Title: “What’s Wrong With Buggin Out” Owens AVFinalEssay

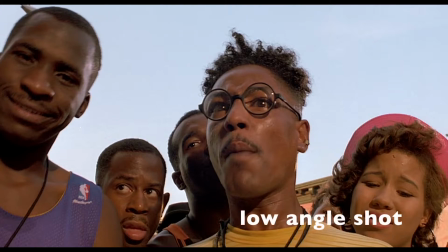A low angle is utilized upon Buggin' Out when he's surrounded by his posse to emphasize the power he retains as a man within the black community.
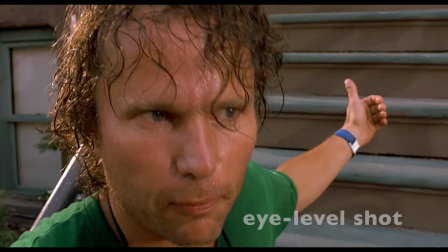However, when Clifton speaks back to him, he's not looking up at Buggin', it's at eye level, representing the lack of power Buggin' Out has outside of the black community.
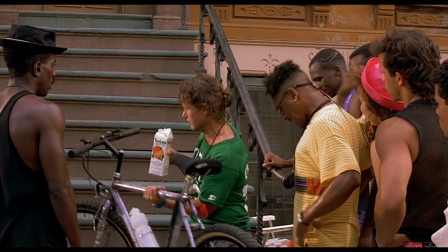Why he feels he needs to overcompensate his masculinity by picking a fight over shoes. The blocking of this scene also supports this point.
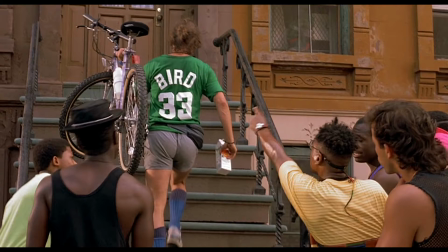Clifton climbs atop his stoop while Buggin' Out is left at the bottom of the stairs screaming up at Clifton, almost as though there is some barrier keeping Buggin' Out from confronting Clifton fully. This stoop represents the hierarchies of masculinity. Clifton does not have to overperform masculinity because he wields the most societal power as a white man.
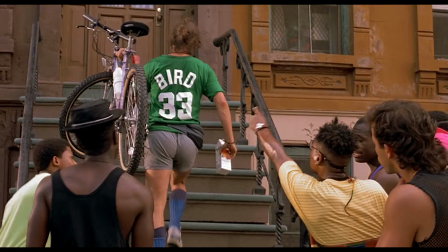Buggin' Out, who is on a lower societal tier because of his race, feels the need to act over-aggressive and tough as a means of overcompensating.
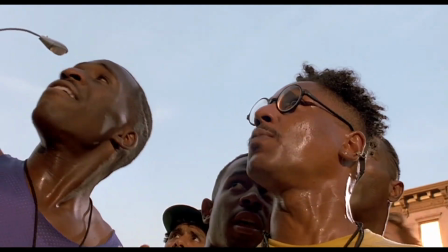He feels that his anger is obligatory to being a real man. What?
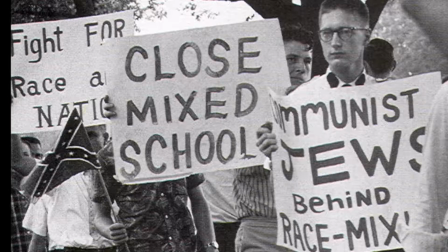Who said that? Not me. Okay, so sure, white people don't have the best reputation of treating minorities like people in the past century,
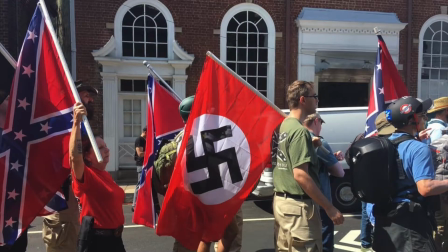decade, year, months, days, but who's counting, right?
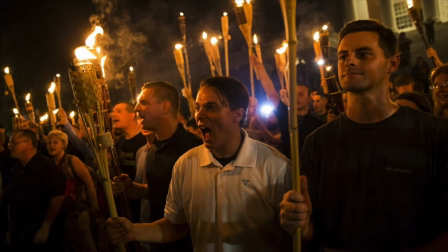So Buggin Out wasn't created to point out that white people historically have mistreated minorities because everyone pretty much already knows that.
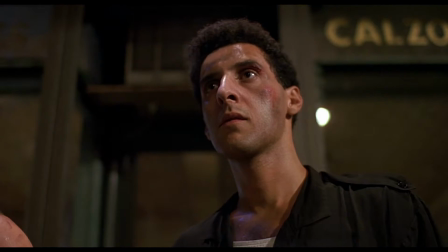He was created in order to show one of the reasons for the divide between black and white Americans that allows stereotypes like the angry black man, among others, to get a chance to percolate in the first place.
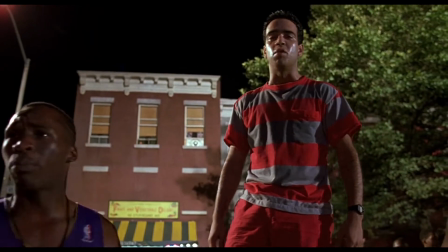An unwillingness to listen to the arguments, opinions, accounts from oppressed groups that may make the oppressor uncomfortable with their role in the system.
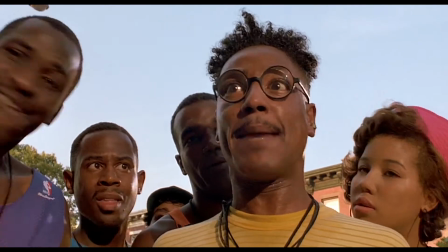It's safe to say that in Do the Right Thing, no one really listens to anybody. This is particularly true for Buggin' Out.
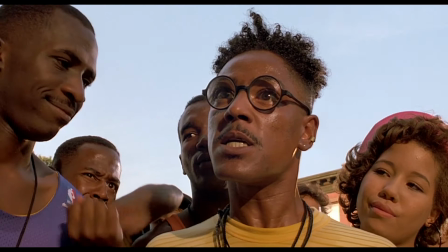On my block, in my neighborhood, on my side of the street.
As mentioned before, whenever he brings up an argument, no one really gives him a chance to hear out his thoughts.
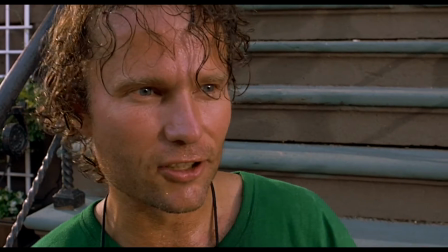He's immediately written off.
Because I understand it. This is a free country. Man can live wherever he wants.
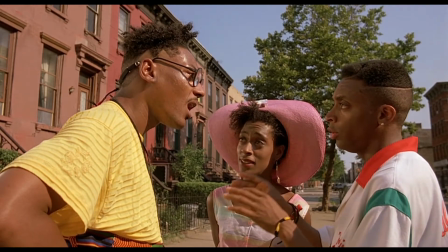You know, you're wasting my time. You just leave that shit alone. You should. You really should. Hey, yo, man, I spent much money in there.
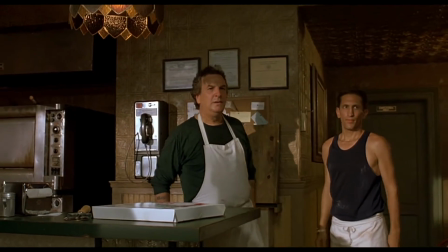What are you trying to do?
Or just outright threatened with violence.
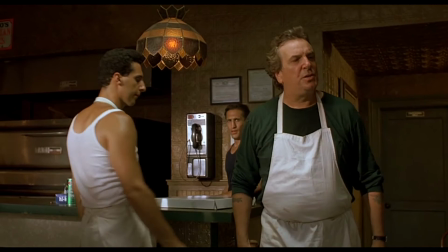Suppose I busted your head, how would you...
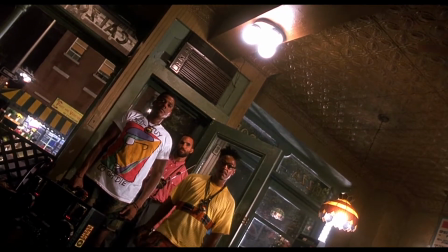Moderate people like Sal, if you'd call him that, hate Buggin' Out because Buggin' Out forces them to be conscious of their included role in the system.
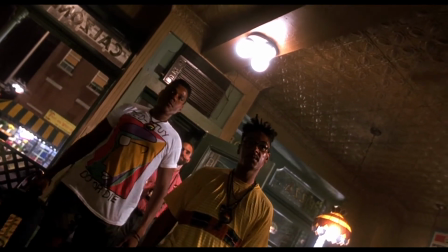Ever wondered why Sal screams for them to turn off Fight the Power whenever they enter the restaurant?
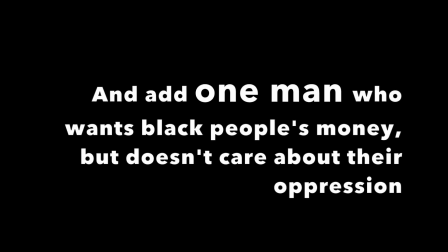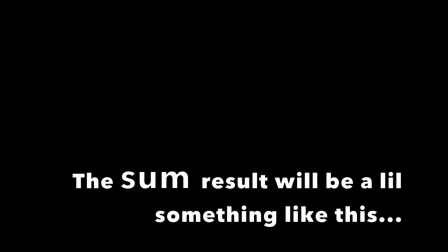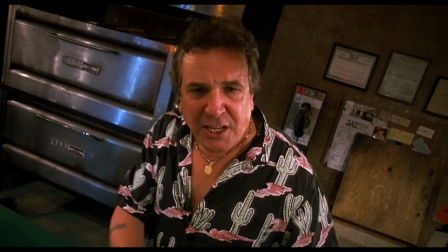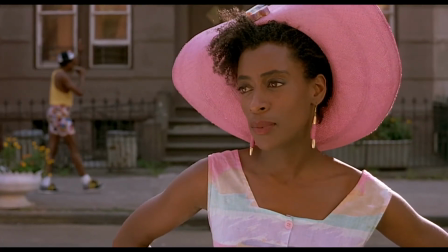Now, contrast Sal's reaction when he comes across someone like Jade, who makes it a point to make her anger palatable to other white people.
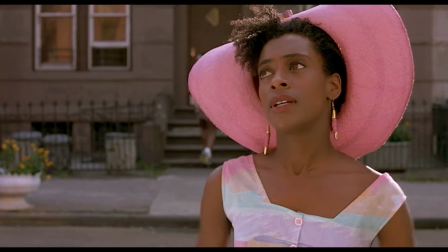Buggin' Out, what good is that gonna do, huh? You know, if you really tried hard, Buggin' Out, you could direct your energies in a more useful way.
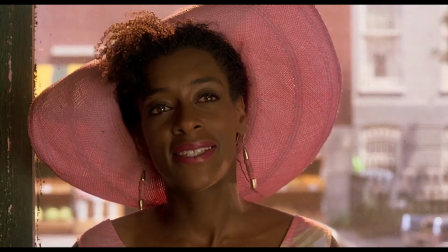Yep, you guessed it. Sal just so happens to be weirdly obsessed with her.
No, I'm gonna make you something special.
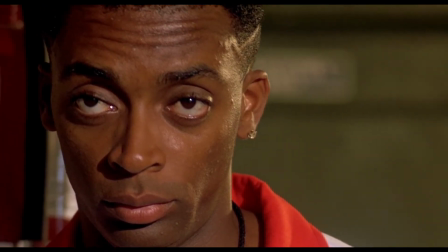Something very special, if you don't mind.
Yep. Adding up yet? Black people are cool, as long as we don't make you feel responsible for what you're doing to us, right?
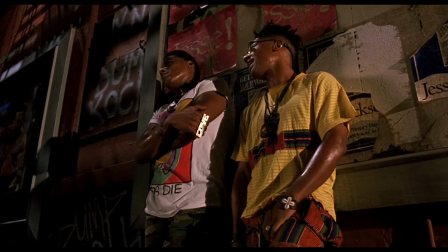Don't believe me? Well, let's take a look at what happens when you don't make your anger palatable to white people. Radio Raheem is pretty much one of the only people that agrees with Buggin' Out.
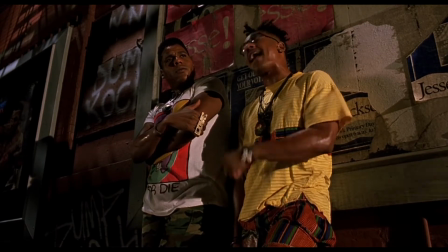Yeah, well, we shouldn't buy one slice. Spend one red penny up in there to leave us some folks of color up on that wall.
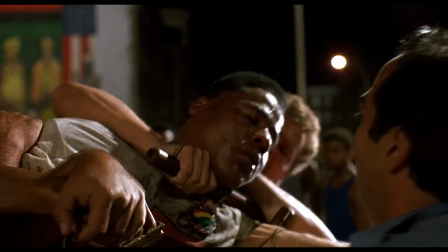That's what I'm talking about, man! And he ends up getting publicly murdered in the street, so... yeah.
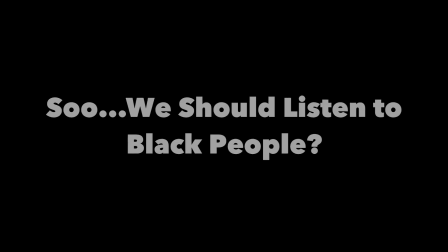Get the fuck out during that!
Yeah, now we've got it.
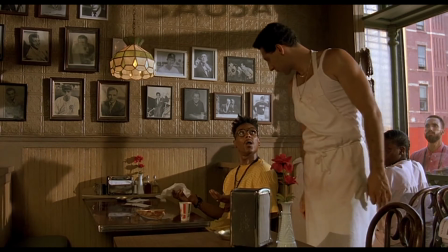It only took 8 minutes. So, while I am always more than willing to concede that Buggin' Out is very extra,
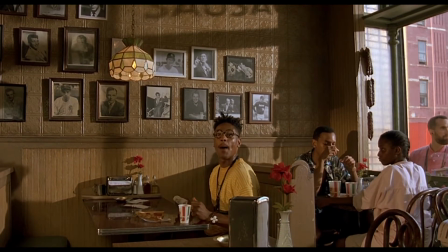this does not mean that because I don't like his delivery style that his oppression is invalid. Seems pretty obvious, right?
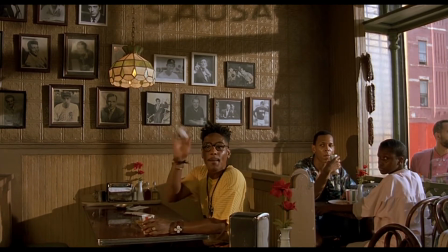You'd think so, but sadly, a pattern in American history for all oppressed groups has been when they bring their issues to the forefront in a style that isn't necessarily appealing to the oppressor.
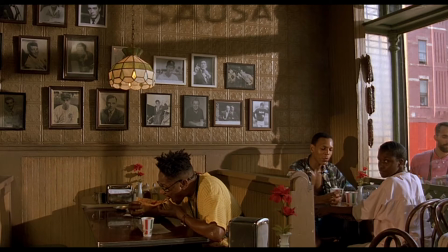You're looking for trouble?
Suddenly, they're all troublemakers that need to be controlled.
Are you a troublemaker?
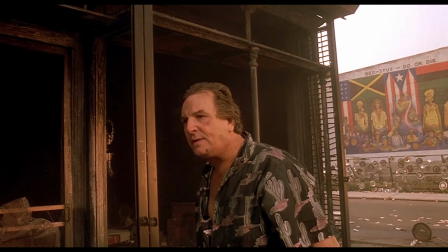Is that what you mean? That cocksucker started all this shit.
Or worst of all, responsible for our own systemic oppression.
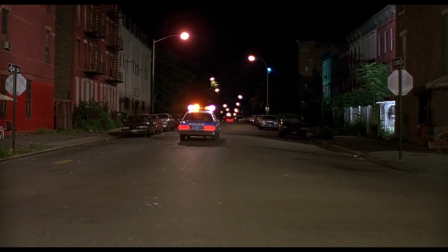He's responsible for that kid's death.
And so the people in privileged positions are able to shirk off any accountability for their role in the system.